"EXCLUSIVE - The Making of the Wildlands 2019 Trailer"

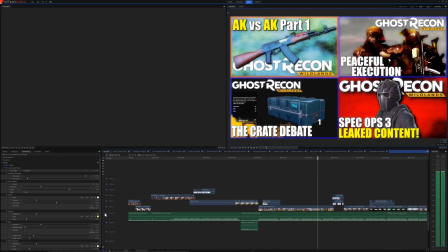16:34 You notice some of these move slower than hang on, let me turn off the music here. You notice some of these move slower than others.
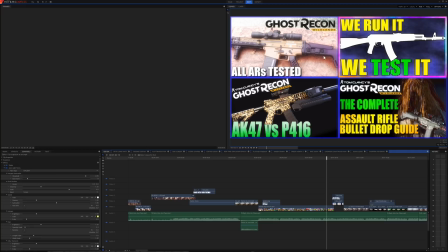16:42 This top left moves the slowest, then this one, then this one, then this one, I think. So what I did was, of those 4 bars, I simply reduced each successive bar by 12.5%, which is half of a quarter. So it's still in beat with the song, you see. But then I had a problem of some of the bars were longer than others, so then I had to fill them in.
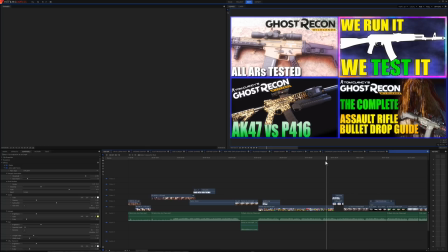17:02 Yeah, so what I'm saying is this was a bitch, and I spent about 2 hours on a calculator.
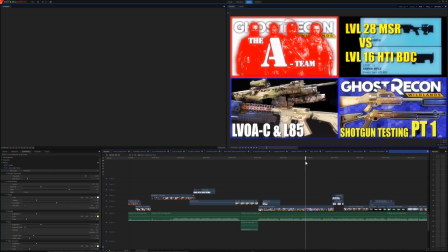17:06 I kept making mistakes converting decimals to converting fractions. So you're talking, 1 out of 100, in a decimal point to 1 out of 30 in a frame rate. So, geez, guys, this was a nightmare. But I think this bit came out really good.
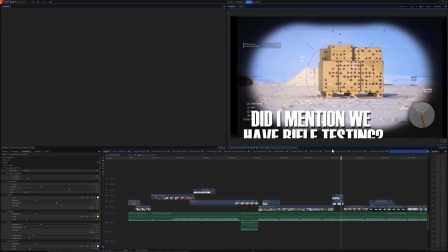17:25 Let's move on. Why is that out of frame? I don't know. It's in frame in the video. That's not even the right text. Oh, well, I must not have updated this I must not have saved it after I finished. Yeah, the wrong text is there. Who cares? It looks right on YouTube.
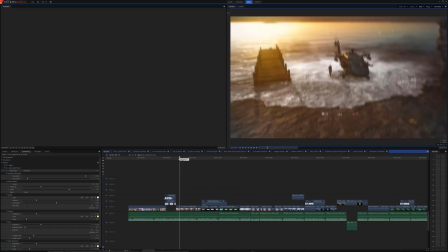17:44 That's all that matters. Here's my original starting sequence, but I changed it up a bit.
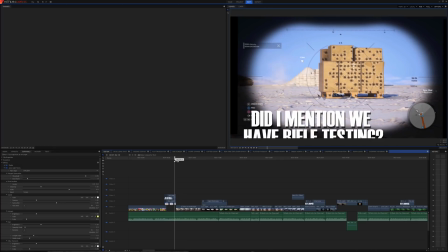17:49 Here, when the chopper lands, again, I spared no expense on this.
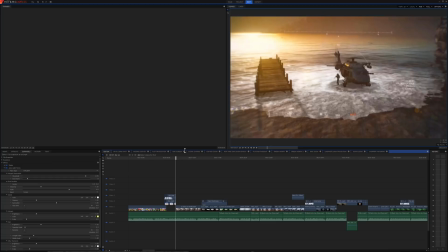17:55 When the chopper lands, first of all, we have different lighting effects. We got different lighting effects in the background, and it makes the water look beautiful, as I found out. And when the chopper lands, the screen shakes, and there's a little bit of motion blur, which I might, here, check it out.
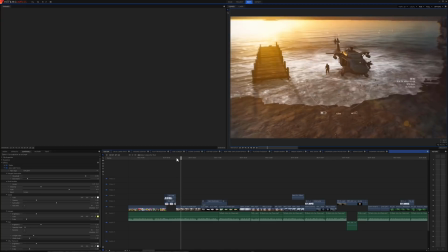18:11 Just look at it this time. No music? Okay. See, right there it lands, and there's just the slightest bit of shake and motion blur.
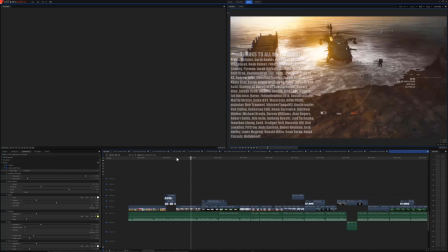18:19 And then we have the extra light reflecting off the chopper, and then reflecting off the water, and then it goes here.
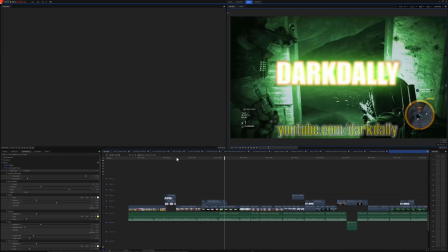18:27 This I simply sped up because I just wanted to get through it. Here, we've got more lights. We got more green light and screen shake.
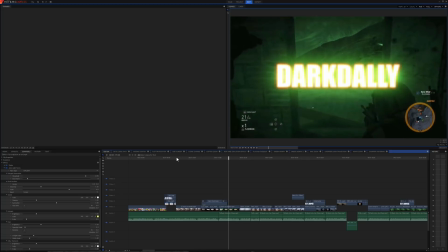18:33 I thought it really added more intensity to the gunfire. Again, every single shot in this video.
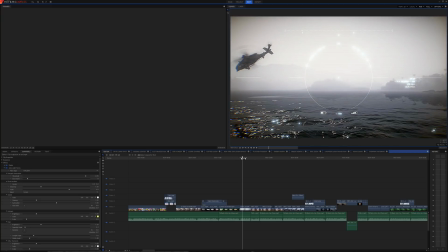18:41 Right here, look how beautiful that water is. Here you can see I've added auto light flares, and I have cranked the sharpness to get a really cool shot.
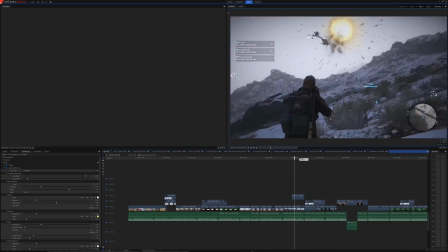18:54 That's not the best water shot we have, though. Let's see, what else do we have? We have that. That always lags my computer out.
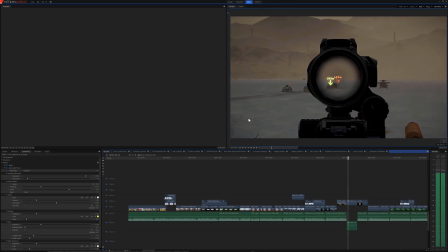19:03 Again, this is all. I had to make different adjustments in quantity because the hue, saturation, light, and the HSL adjustments I was making didn't match with the sand, so I had to make separate adjustments for quantity graphics.
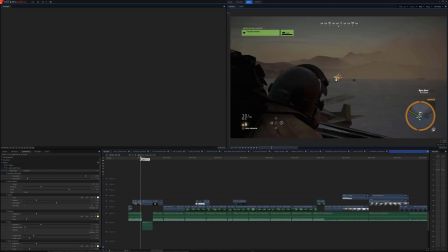19:17 Oh, this was a nice shot. This is like the best shot of all time right here.
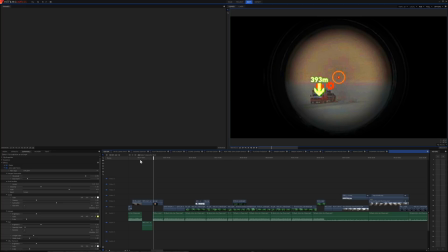19:26 Mark 18, baby. 409 meters, 1 burst. God damn. Let's move on.
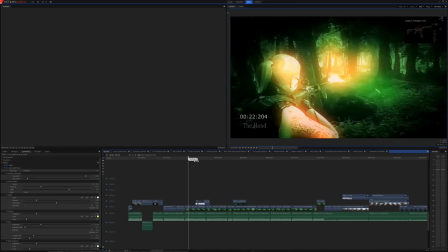19:31 What rifle can do that? Yeah, then this whole thing. Let's move past this.
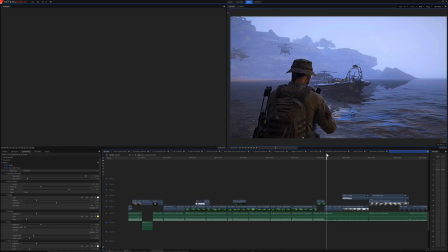19:37 This was just a cool shot that I had laying around. Watch the water when the choppers fly over. Here, I'll go over it real slow. Right when the choppers fly over, you could see the light hit the water.
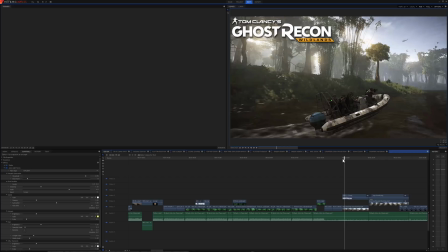19:50 and it just looks so cool. I found that adding those lighting effects can really, and here we have more lighting effects.
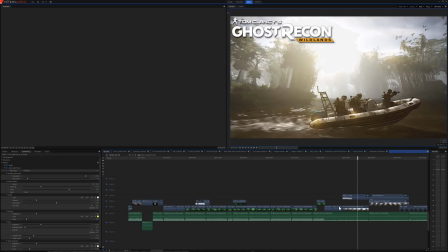19:58 This shot was not this interesting. Here, actually, I'll show you what this shot looked like before, because I can turn the effects on and off. Here we have sharpen, auto light flares, brightness and contrast, and HSL.
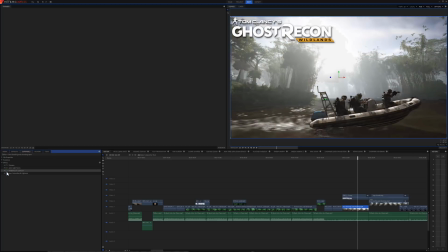20:10 When I turn all these off, that's what the shot actually looked like. See, you see now. Yeah, you see now. This is what I did. You know, I wanted to really crank this up, so that's why everything is.
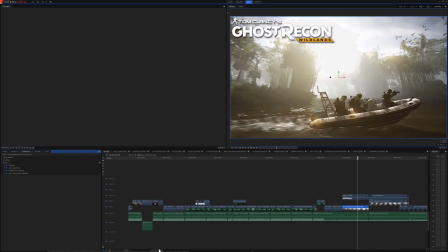20:28 Yeah. I might start doing it with more videos.
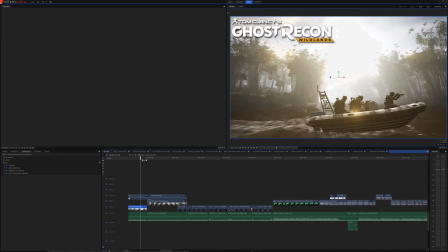20:32 I might. We'll see. So then we go to this shot here.
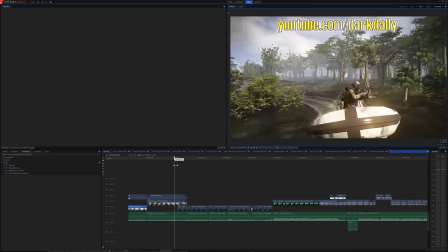20:38 This is some stuff we recorded for a build that never got finished. So that's all unseen footage, technically.
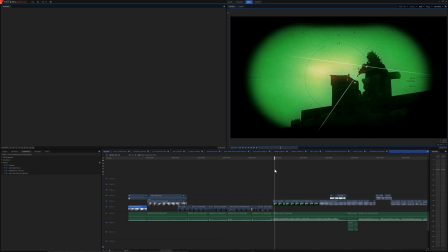20:47 Excuse me. What is this? I always forget what this green is. Oh, yeah. This is Zero and I forget who else. Sitting on a rooftop shooting. Now, of course, this has effects as well. What does this one look like without the effects? Let's find out. Yeah, pretty boring.
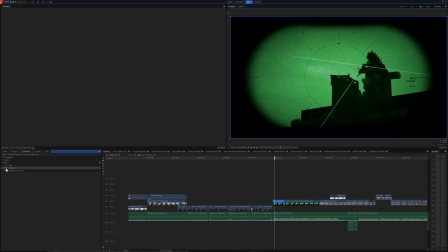21:07 Exactly. Brightness, contrast, sharpen, and a glow effect. Really did some good work there for the night vision. So then we have this.
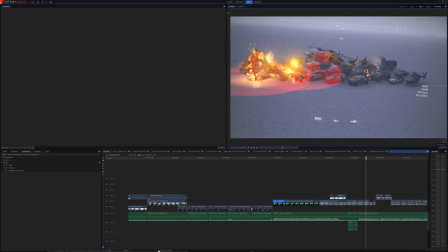21:18 We've gone through all this. I could, doing a making video after it's already done and then just reviewing it is kind of silly, but I couldn't have done it while I was doing this.
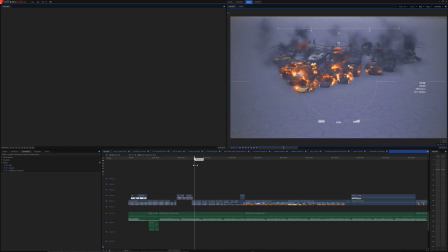21:29 This took so damn long. There was one night I didn't even sleep at all. I stayed up. Pulled an all-nighter one night and worked on it 2 other days just to get everything perfectly timed.
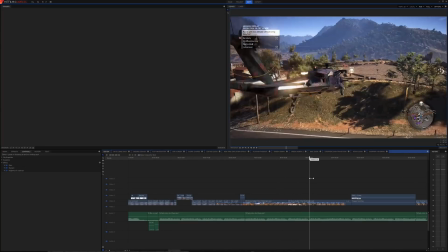21:39 We have this. Okay, one of my favorite lighting shots. So here we take off in the helicopter for Snafu, or heading to Snafu.
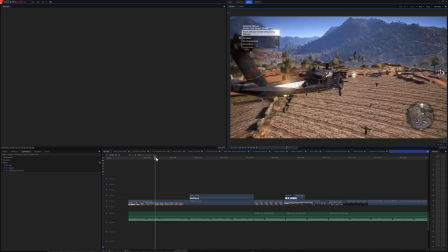21:48 And here's a transition I did where
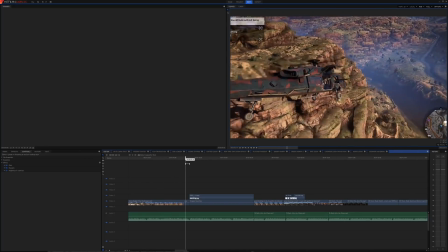21:55 it's a composite shot right here. We zoom in on the chopper and then we zoom out on this one.
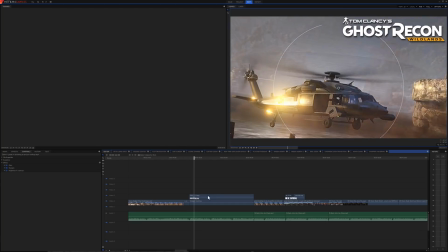22:01 Here's some of my favorite lighting right here. Now, of course, this I can't. Oh yeah, this is a composite shot, so we'll have to go to right here.
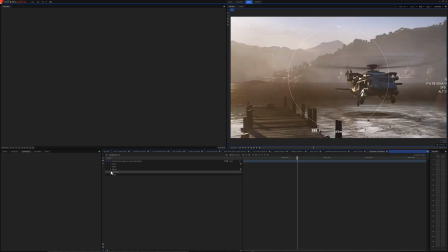22:15 So here's all of the effects that were in that. Yeah, quite a bit.
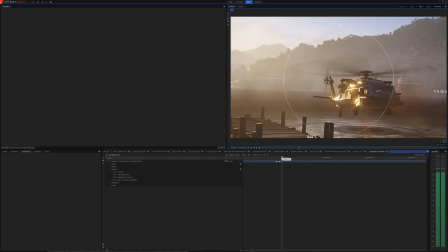22:23 You can see them with the little blue check boxes by them. Let's see. Okay, so right there, you can see how cool the chopper looks in the light.
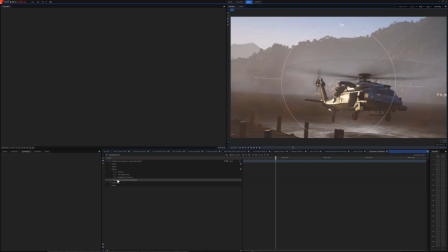22:30 I think it looks cool. Without the effects, yeah, it looked like that. Yeah, see, this is why I did that. I was like, man, this game is totally washed out and horrible looking, because, well, it's not horrible looking, but going from 720p PS4 to, upsizing it to 1080p, upscaling it, yeah.
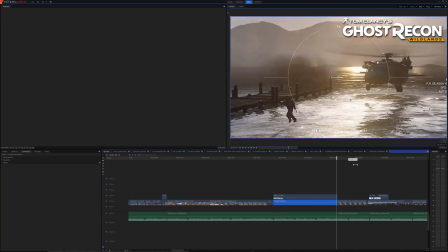22:49 So moving along from there, what else did we have? Again, see, this looks really great.
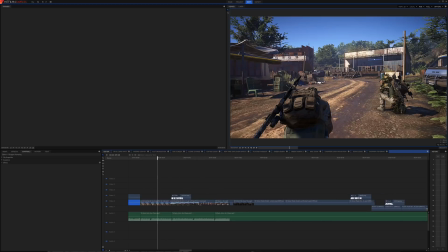22:55 It's because I increased the sharpness. That is the key to Ghost Recon graphics. I just instantly made their graphics better by turning one bar, by turning the sharpness up. Although I do believe for this one I used my preset. Yeah, sharpen flares. The light flares just really add nice light reflections off the buildings and stuff like that. Moving right along.
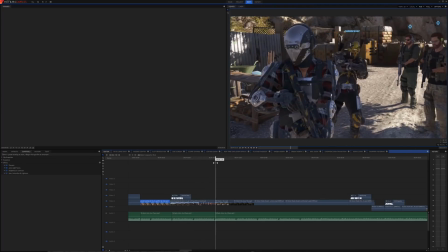23:16 Again, this looks really good. Aha, this part with rum. This was great. I'm going to play this just because this was funny.
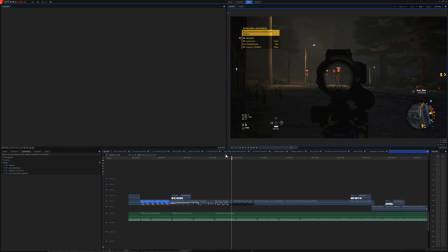23:27 I was looking, because, okay, so right there, again, I paid attention to every beat of the music.
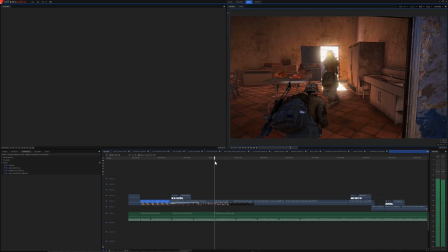23:33 Right here, it makes like a robot sound.
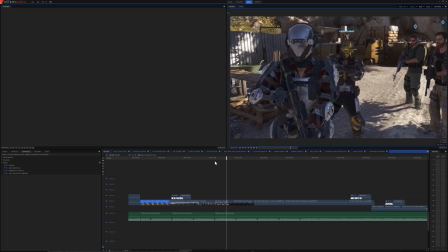23:37 And I was like, I want some of us in the exoskeleton armor, front and center and screen for that. I don't know, it just seemed like it might fit. Just so happens I came across this shot, and Rum was doing that emote, and well, so I made Rum dance.
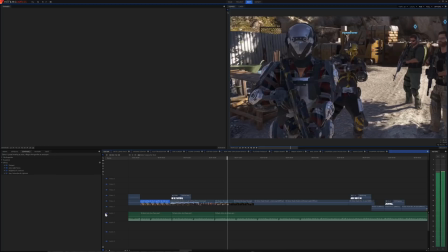23:55 I want to do that more in the future. Oh, let's mute the music again. All right, we're almost done here, guys.
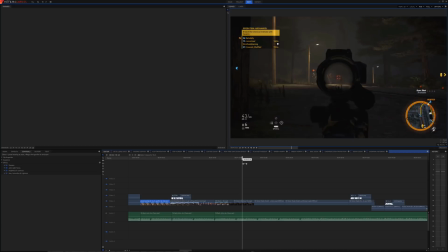24:00 And then this was just a killer shot I did when we were doing the Rainbow Six mission. Why is this missing? I specifically left all this shit in place. I have no idea. It doesn't matter if this is me dying in ghost mode.
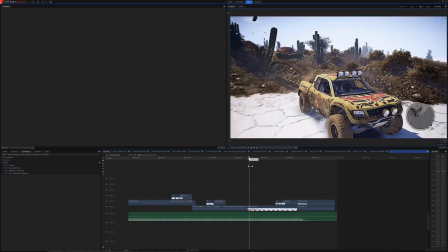24:19 And then this was cool, and this was me and Martin driving in a truck. I believe this was from the EKO Cobra video. Now you can already tell. See, I just cranking up the sharpness did so much for this picture.
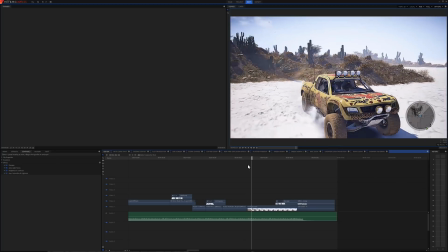24:33 And this shot was so perfect because the timing was perfect.
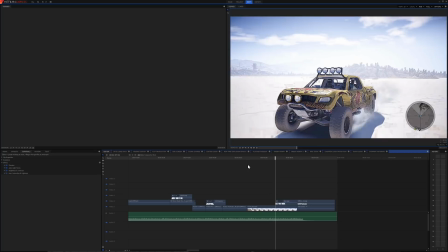24:38 He just came to a stop. I don't know. This was hell him, not me.
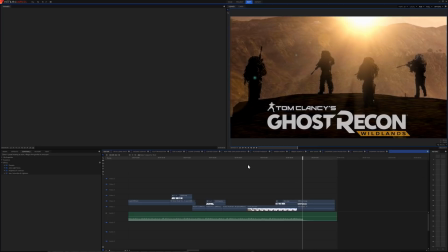24:42 He was driving. That was just a perfect stop. And then this shot here is a screenshot from a viewer. I used this for one of my, I think it was Operation Thunderbird.